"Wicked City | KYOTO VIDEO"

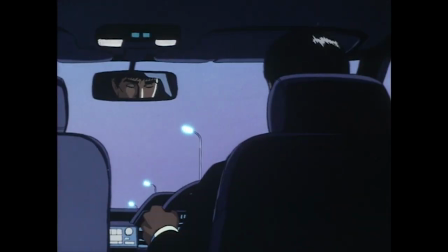247s
Wicked City is Yoshiaki Kawajiri's directorial debut. Soul directorial debut.
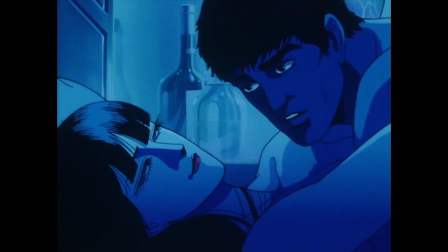253s
Soul feature-length directorial debut. Okay, regardless, this is the movie that made Kawajiri a global phenomenon amongst anime fans.
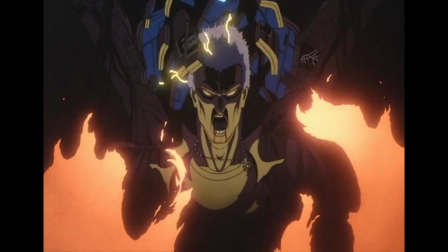261s
Kawajiri had just wrapped production up on his Neo Tokyo segment,
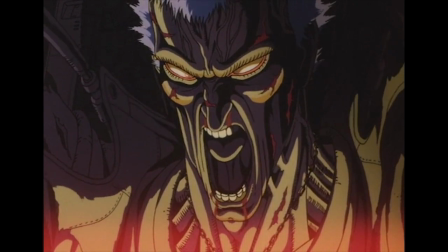264s
The Running Man, and was immediately asked to direct what was originally going to be a 35-minute single-episode OVA adaptation of Kikuchi's novel.
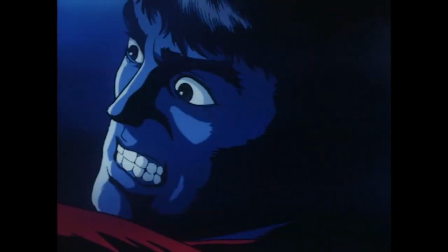271s
However, once Kawajiri and his team turned in a 15-minute test reel to the producers at Japan Home Video,
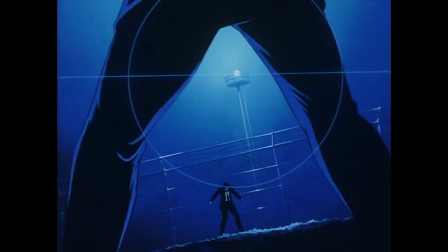276s
they decided 35 minutes wasn't nearly enough and considerably upped the budget to make it an 80-minute feature-length film.
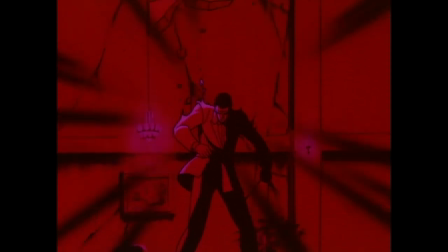283s
Wicked City is one of the shining examples of ultra-violent, ultra-sleazy anime of the 1980s.
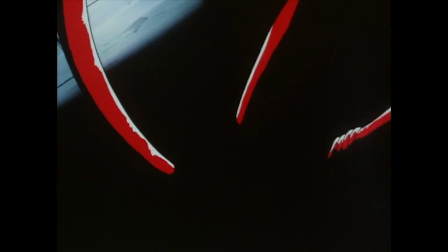289s
While such content was common in low to mid-budget titles, such extreme content being in an anime this masterfully animated was almost unheard of at the time.
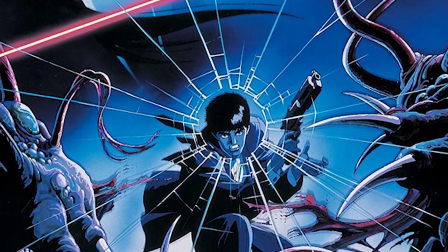298s
Streamline Pictures, the company that dubbed Wicked City, actually had trouble licensing it thanks to its content and the legal red tape that followed,
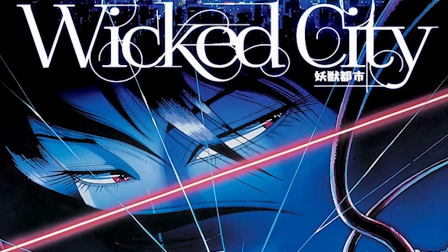305s
acquiring it in 1989 but not being able to produce a dub until 1993.
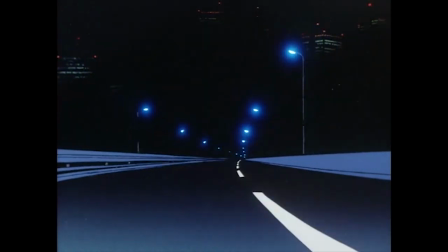310s
Wicked City is one of the great classics of the 80s, introducing Kawajiri and his style of anime to the wider world of anime fandom.
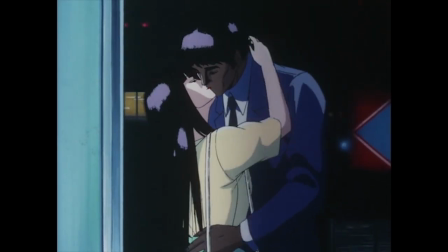317s
But more than 30 years later, we have to ask, does this anime stand against modern scrutiny?
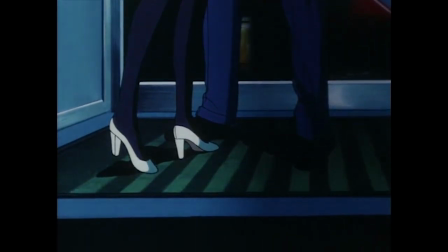322s
Or in other words, what exactly do I think about it?
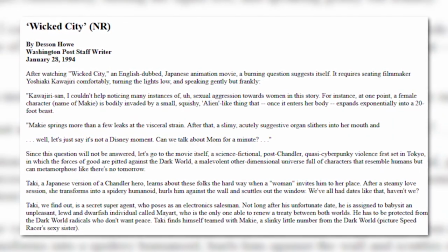326s
Since this is a movie that played in the art house circuit a la Akira when it came over to the states, Wicked City did attract some attention from the mainstream film critic circles.
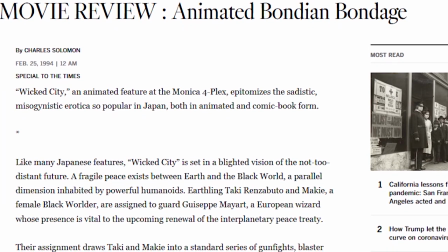335s
And while most either didn't fully get it or were repulsed by the content, which we'll get into later,
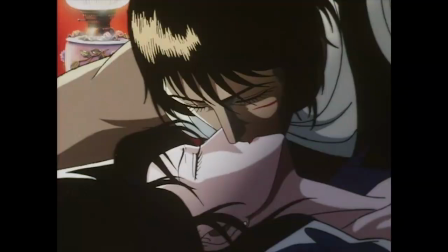340s
the one thing that everyone seemed to agree on was that it was a technical marvel. Wicked City is a fine example of just good-ass stylized animation.
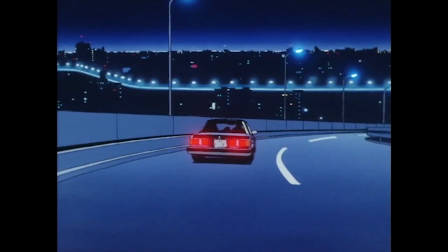349s
Like, sure, there's a few cheats here and there, like stock footage, repeated character animations,
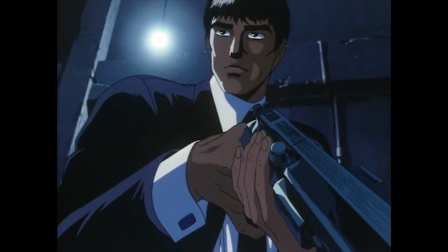354s
and the classic character talking with their back to the camera, but it is all a means to have scenes like this.
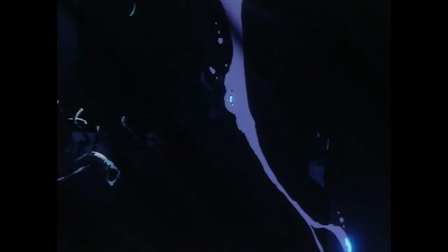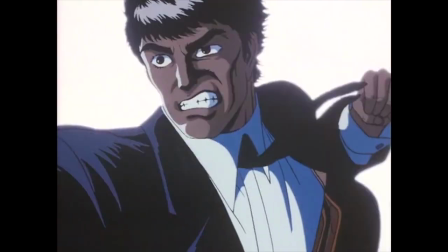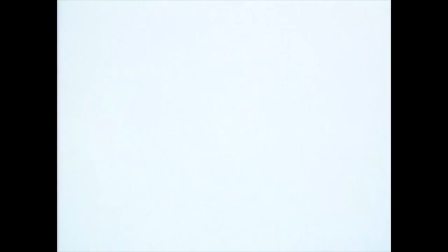373s
Slick, stylish, and above all else, well-choreographed action scenes are the main draw of Wicked City.
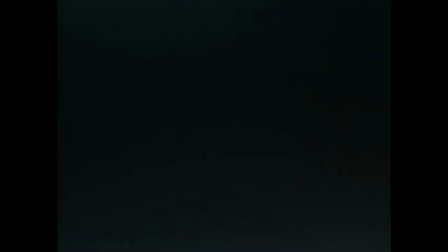378s
The root of why these scenes are not only well animated but also well shot is Kawajiri himself.
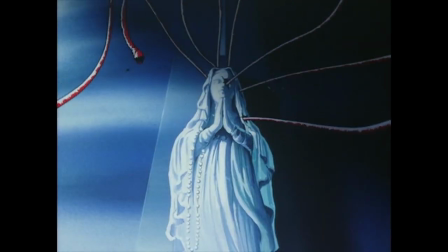384s
Not only was he able to assemble a crack team of Madhouse's best and brightest, but it was his own skills as an artist that allowed the anime to reach its full potential.
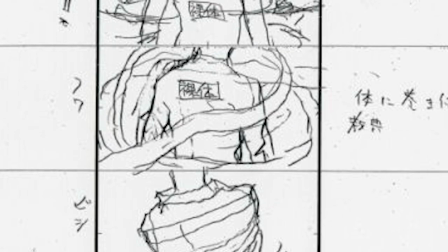393s
Look no further than Kawajiri's storyboards. While anime's storyboards are far more refined than the roughness of American storyboards, they're still very much sketches.
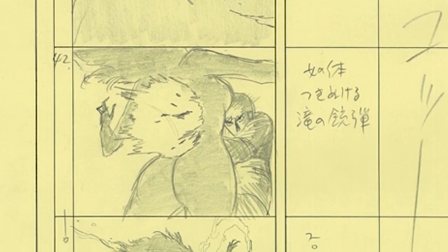402s
But the differences between Kawajiri's storyboards and the final product are almost non-existent.
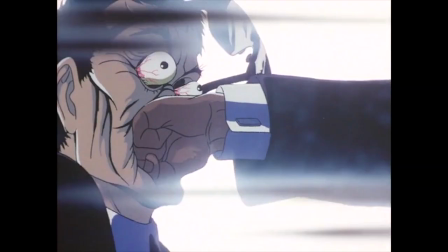407s
Experience as an animator allowed Kawajiri to produce some of the most dynamic action scenes in 80s anime.
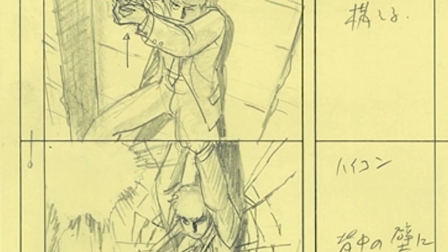413s
His storyboarding also allows for an attention to detail that serves Wicked City's visual storytelling.
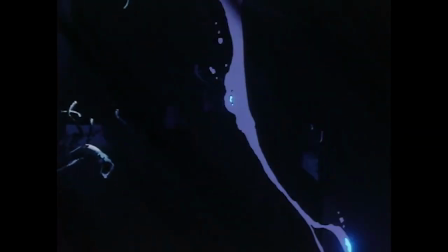418s
Like how Taki's demon killing gun is so powerful he is required to brace himself whenever he has to fire it,
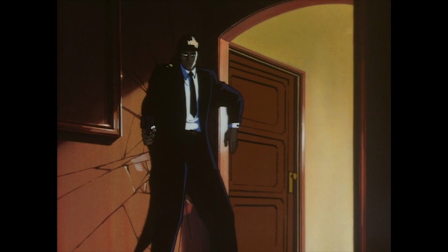423s
and the recoil is so strong that it leaves a dent in the wall. Then there's the character animation, specifically that of the demons.
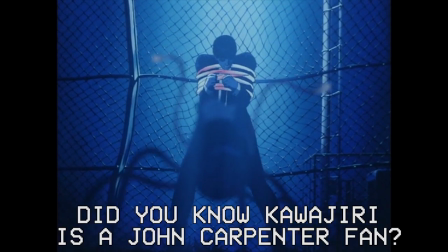431s
Kawajiri and his team know how to animate these otherworldly creatures so disgustingly visceral, as if these things existed in the real world, which thank god they don't.
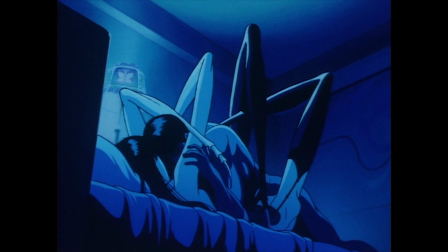440s
A special shout out goes to Wicked City's most well-known character, the Spider Lady.
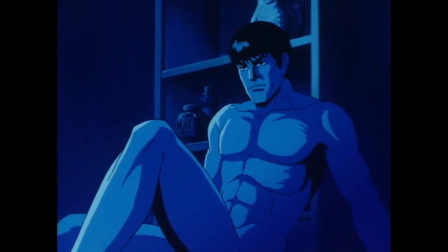446s What happened to the girl?
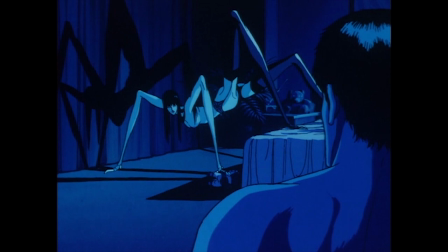450s Your concern for her is deeply touching. Well, she's alive. Don't worry, I left her asleep at the bar.
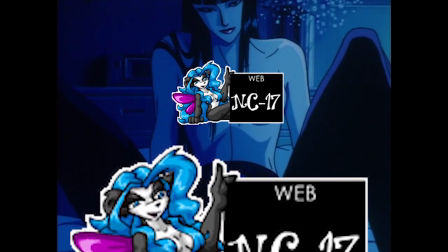457s
An original creation of Kawajiri's, the Spider Lady is a perfect combo of ickiness and sexiness,
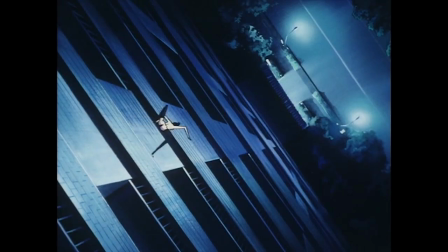463s
carrying with her an alluring beauty that is wonderfully contrasted by her realistic arachnoid behavior.
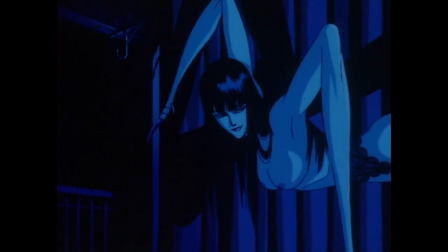469s
And I would be lying if I said I didn't contemplate tapping that in certain moments of weakness.
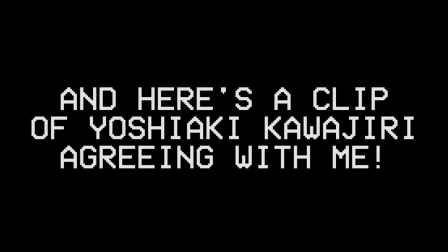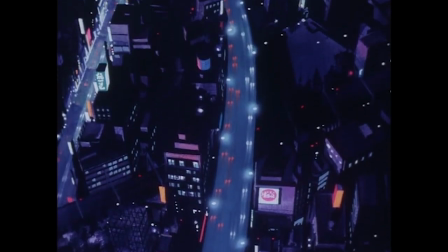487s
But Wicked City would also not be Wicked City if it weren't for its atmosphere.
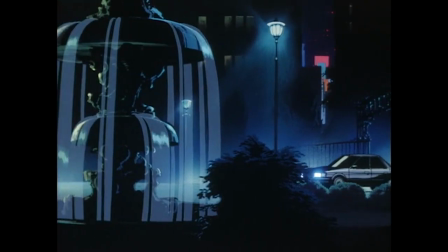491s
Being a supernatural noir story, Wicked City makes excellent use of its dark metropolitan setting.
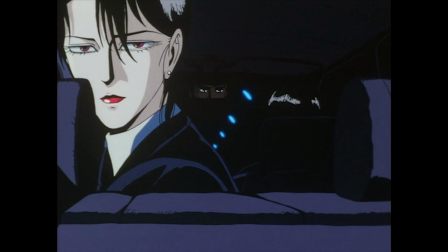497s
The tonal opposite of 1919, the city at night is portrayed as almost this oppressive, monolithic entity that coats its surroundings in shadowy darkness,
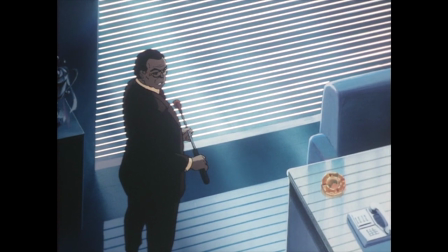506s
and it makes sense that the only daytime scene in this movie is in an office where the sunlight is barely peeking through the blinds.
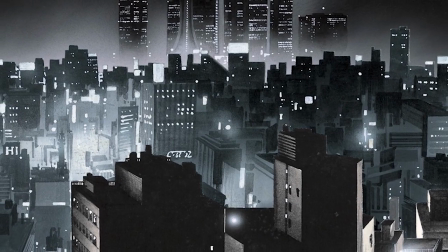513s
This dark atmosphere was pulled off excellently by art director Kazuo Oga.
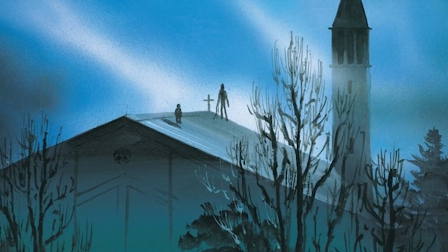517s
His painted backgrounds were so impressive that it caught the attention of a director who watched the film and was able to get Oga a job on his next project.
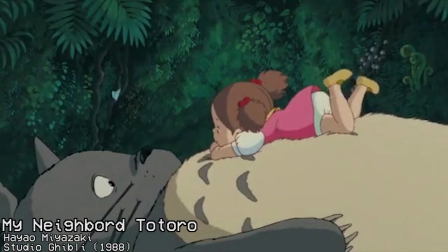525s
That director, of course, being Hayao Miyazaki, and that project being My Neighbor Totoro.
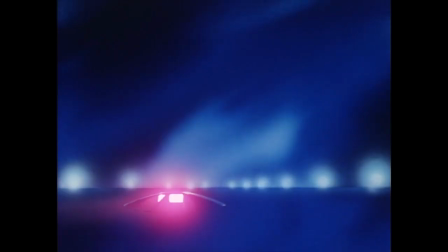531s
Wicked City also has been credited for giving Kawajiri his trademark Kawajiri look of deep hazy blues against darker than dark blacks, and how one color can just dominate entire scenes.
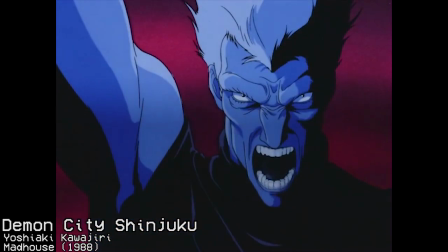542s
The aesthetic that would be used in other works such as Demon City Shinjuku, Goku Midnight Eye, and Cyber City Uedo 808.
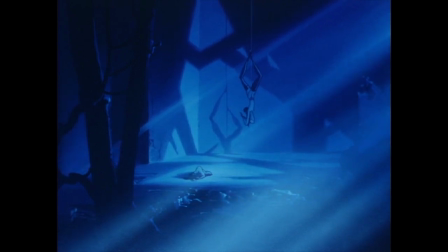549s
And it's even more interesting that the aesthetic itself is actually a happy accident.
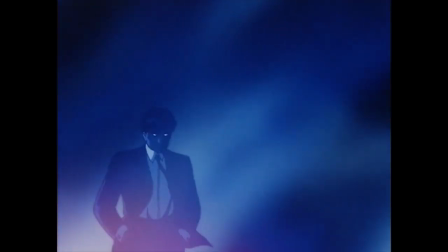554s
The reason why Wicked City and other Kawajiri works are filled with all of these impressive blues is that they are
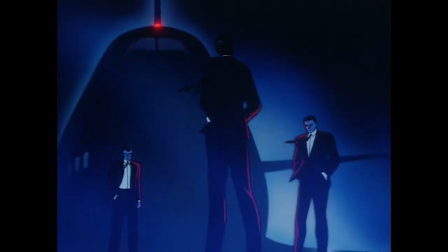559s
a result of a coloring transfer error in post-production that Kawajiri couldn't get fixed until the 90s.
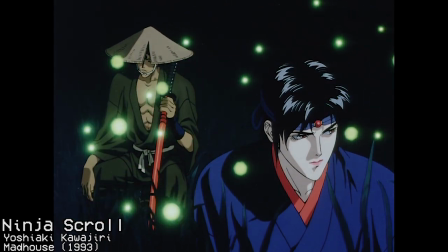565s
Which explains why the hazy aesthetic is absent from Ninja Scroll. But also got to give points to the soundtrack.
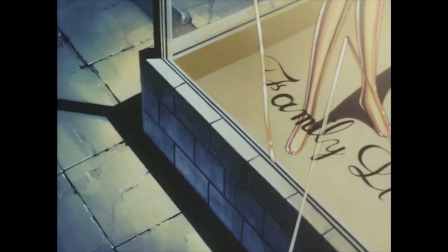570s
Composed by Osamu Shoji, the composition is this sort of discordant, unnatural sounding jazz soundtrack,
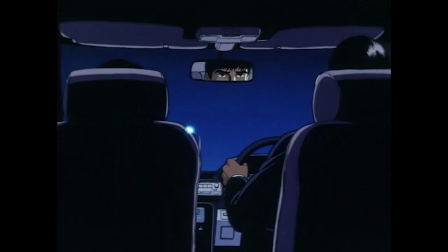577s
fitting both the noir tone of the anime as well as its eldrish content.
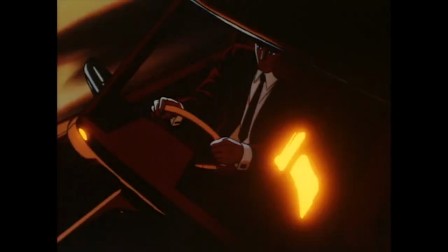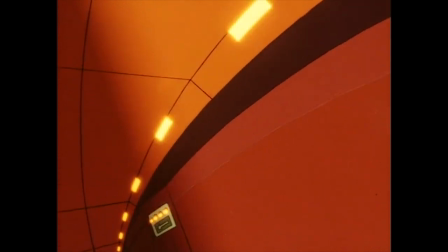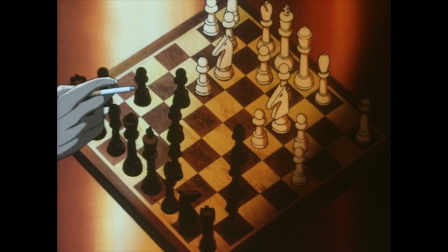591s
While the animation and art is exceptional in nearly every way, I found that the overall premise of Wicked City was one of its best strengths.
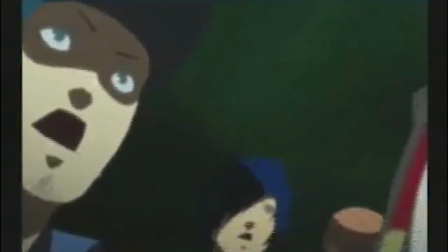598s
While the anime's premise of everyday people leading secret lives as people hunting monsters from beyond the veil might come off as a little quaint these days,
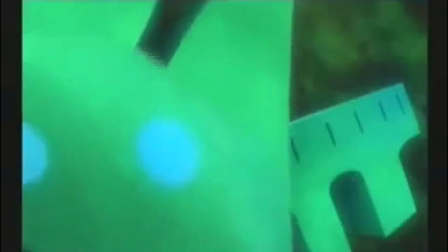606s
Wicked City, being one of the first stories to popularize it, was already taking a new spin on the idea.
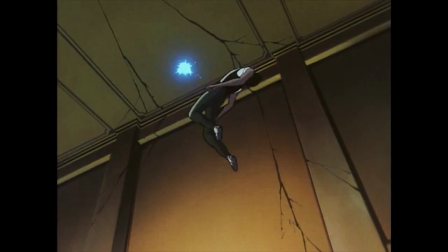612s
The idea of not just that there's a secret hell world full of demons that travel freely from their world to ours that only a slight few of the human population know about,
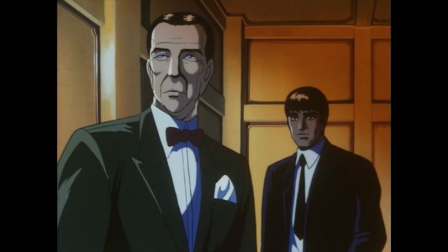620s
but that relations between the two worlds are relatively diplomatic and attacks on demons by humans are basically just the actions of
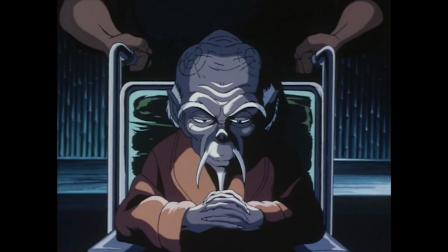625s
a few extremists is certainly a fresh take on the whole conceit.
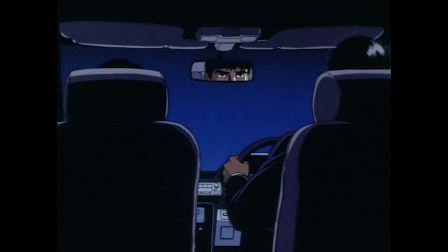629s
It's also helped by Kawajiri really knowing how to adapt Kikuchi's novel into something more palatable to film.
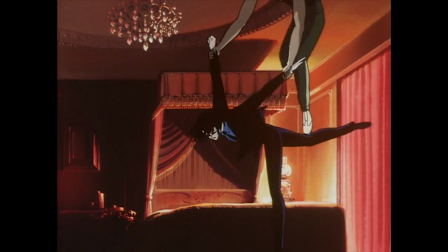635s
Doing things such as adding more characters to better explain concepts like the character of Jean existing not only to show Makiye's connection to the demon world,
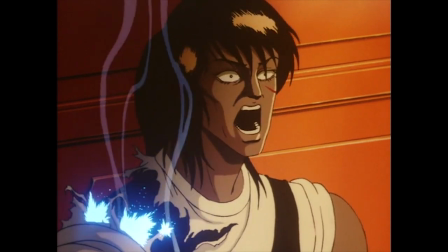644s
but also as an example of world building by showing that some demons become cyborgs in order to better assimilate with humanity.
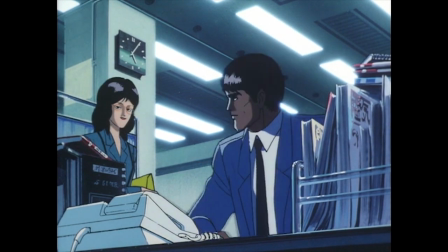650s
Or even just simplifying the narrative. In the book, Taki has two bosses. One for his day job as a salaryman, and one for his job as a blackguard.
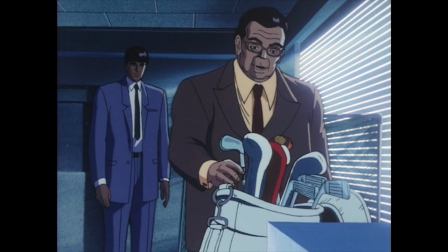658s
But Kawajiri decided to compress those two characters into one character, which honestly makes better sense.
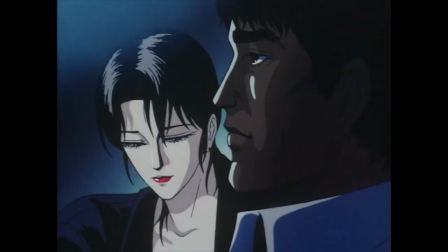665s
In fact, it's the strong writing of the characters that really keeps you engaged. Because the book that this film is based off of is what we would now call a light novel,
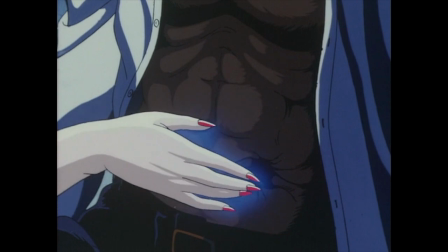674s
Kawajiri decided to make use of the medium of film to expand the characterization. Taki and Makiya are two characters who have excellent chemistry together.
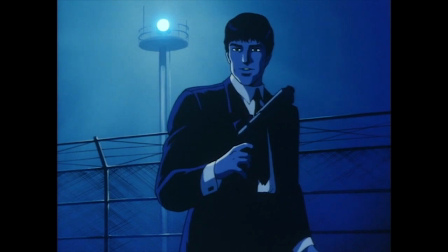682s
No sooner does Makiya rescue Taki in their first meeting that they immediately start engaging in some witty and incredibly flirtatious back and forth.
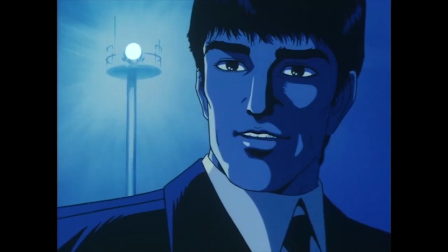690s Maybe there's some other reason they love to hate you. Could it be that you're obnoxiously perfect? Thanks, I suppose I should be flattered.
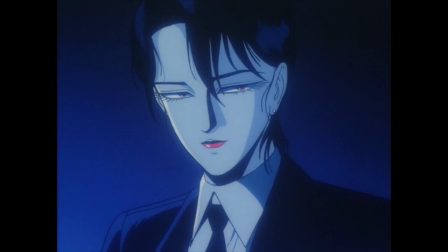697s Let's go pick up Mr. Meyer, shall we, since he's probably arrived by now. There you go, being perfect again, it really is disgusting.
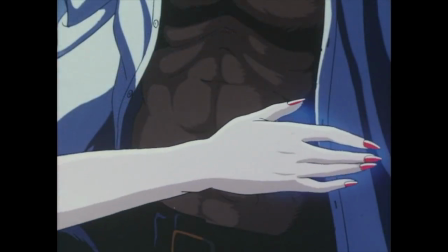704s
And it's good that Kawajiri does this because it makes it so that when Taki and Makiya begin to naturally fall in love with one another over the course of the movie,
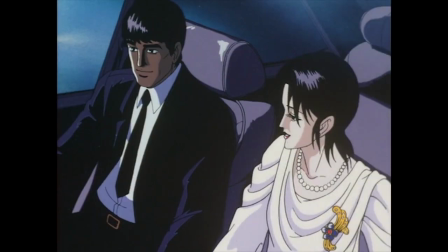711s
the romance doesn't feel shoehorned. The sexual tension was there from the beginning after all.
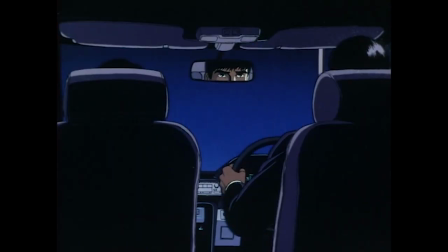716s This isn't the right sort of job for a romantic. Maybe not, but it was the right kind of job for me.
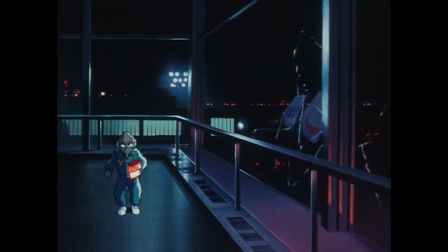727s
But if there's one character who completely steals the show from these two, it's Giuseppe Maillard.
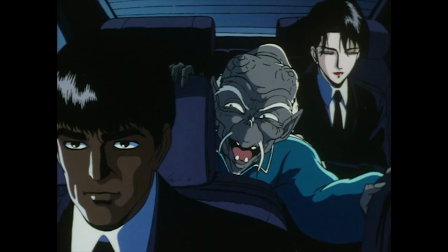733s You know why so many men are still willing to put their heads in the lion's mouth? They're little things. I hear it tastes like sheer paradise.